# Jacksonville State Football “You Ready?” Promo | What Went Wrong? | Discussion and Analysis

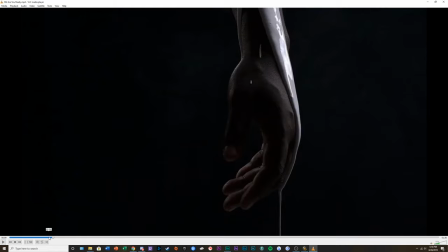502s
It works a little bit because you don't have a lot to go off of. You obviously have a full hand within the frame, but the angle changes drastically.
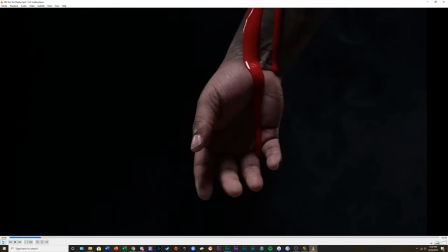516s
And then if we can look at it, we see the lighting changes drastically too. And that's another point as well that we're going to come in, because of this gentleman's skin tone and the way that the lighting was set up, you have the frame before,
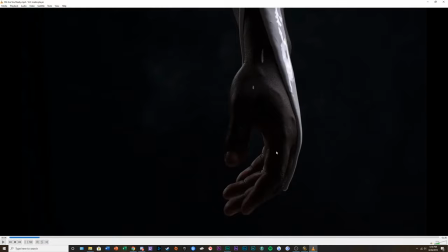530s
not a lot of it is well lit. You can see that most of the light is definitely coming down from the right side of the shot, because you can see the light reflecting off of the white paint. But if you look at his thumb,
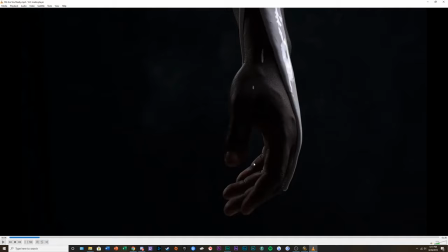547s
his fingers, probably towards the back of his hand as well, it is not lit that much at all. Most of the light is hitting the paint. And then we go forward to this cut,
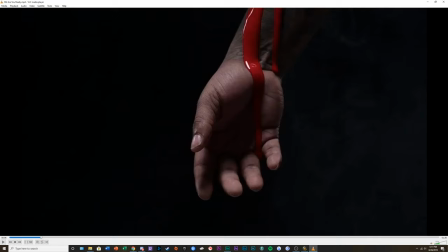565s
and then the light is actually coming from the left side, maybe even center, more towards like very askew left of the camera. Because we can see the light kind of echoing off the stream right here. We can see the light coming right there. Kind of looks like it's off to the left right there.
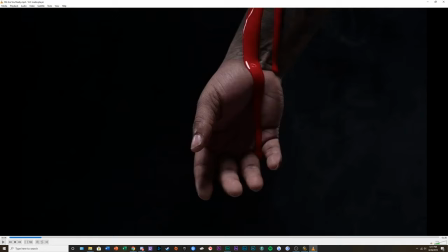582s
And we see a lot more of his thumb. You can also kind of indicate that it is coming from the left side, because you can see the shadow of his thumb is actually blocking this area right here of his index finger and a little bit of his middle finger.
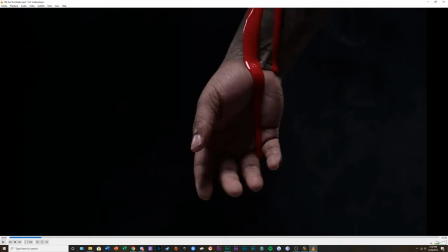600s
So we know the light is coming from a different direction, and plus his palm is turned outwards, and naturally, the palm of your hand is going to be a lighter color than the backside of your hand. So you have really big contrasting images.
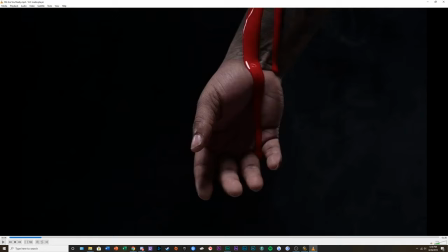618s
Because obviously, just by nature of color, red is a lot less prominent in brightness factor than you have with like a very bright white like this,
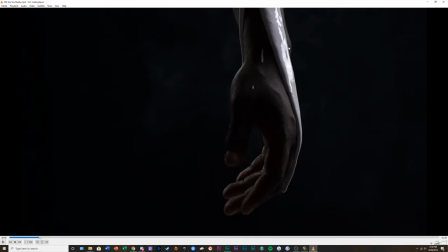630s
even considering that the light is coming off of it.
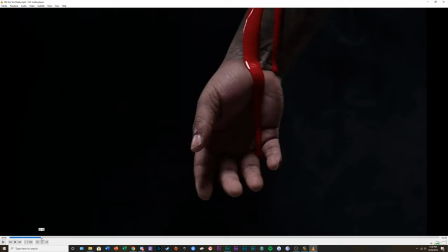636s
And then the lighting color of where the hand is, it makes it incredibly jarring. And they make it go way too quick to be match cuts.
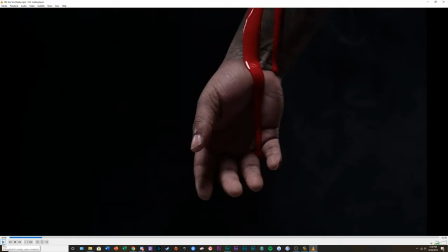652s
You can have the idea or the image of like really fast blinks. There are tons of athletic commercials that do that. But there's always usually a bit of just black, of just nothing.
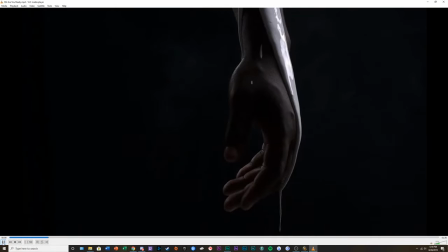665s
There's a few frames of just nothing that goes with that. And they don't necessarily do that, and it's kind of really, really shocking. So yeah, you can see the big lighting difference there. The light is very harshly pouring down to the upper part of the hand by
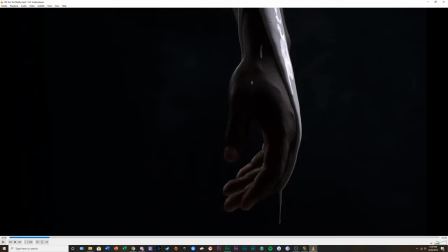684s
where the white paint is dripping off of. The bottom of his hand isn't lit at all. We go to the next shot.
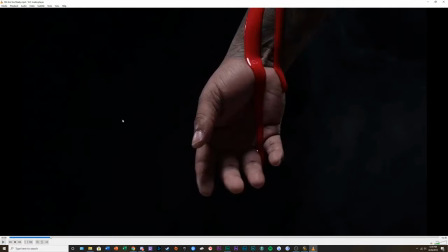689s
You can see it coming from the left side. And the back of his palm is incredibly lit.
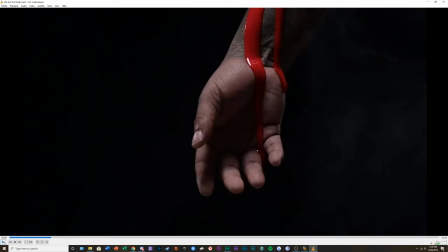702s
And then you get this idea of they're wanting to highlight the body and the paint dripping.
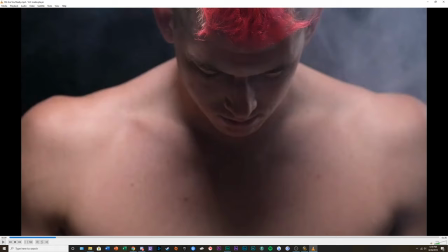710s
And then it, boom, cuts super, super close to just this very large profile of this athlete.
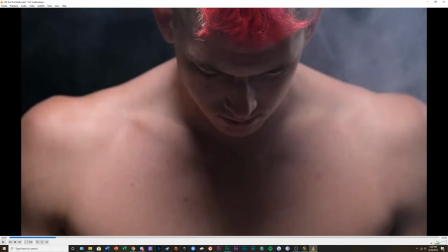723s
And you can say the body kind of the mind kind of fills in where the camera's going. It's going upward, but you usually want a few shots of like it progressing up the body to like fill in the gaps.
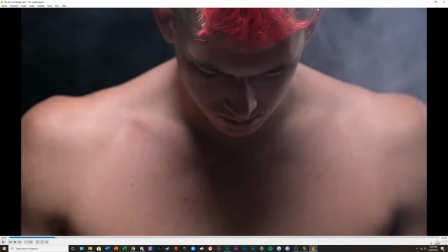740s
And this is just a huge domination of the frame. Like a giant domination of the frame.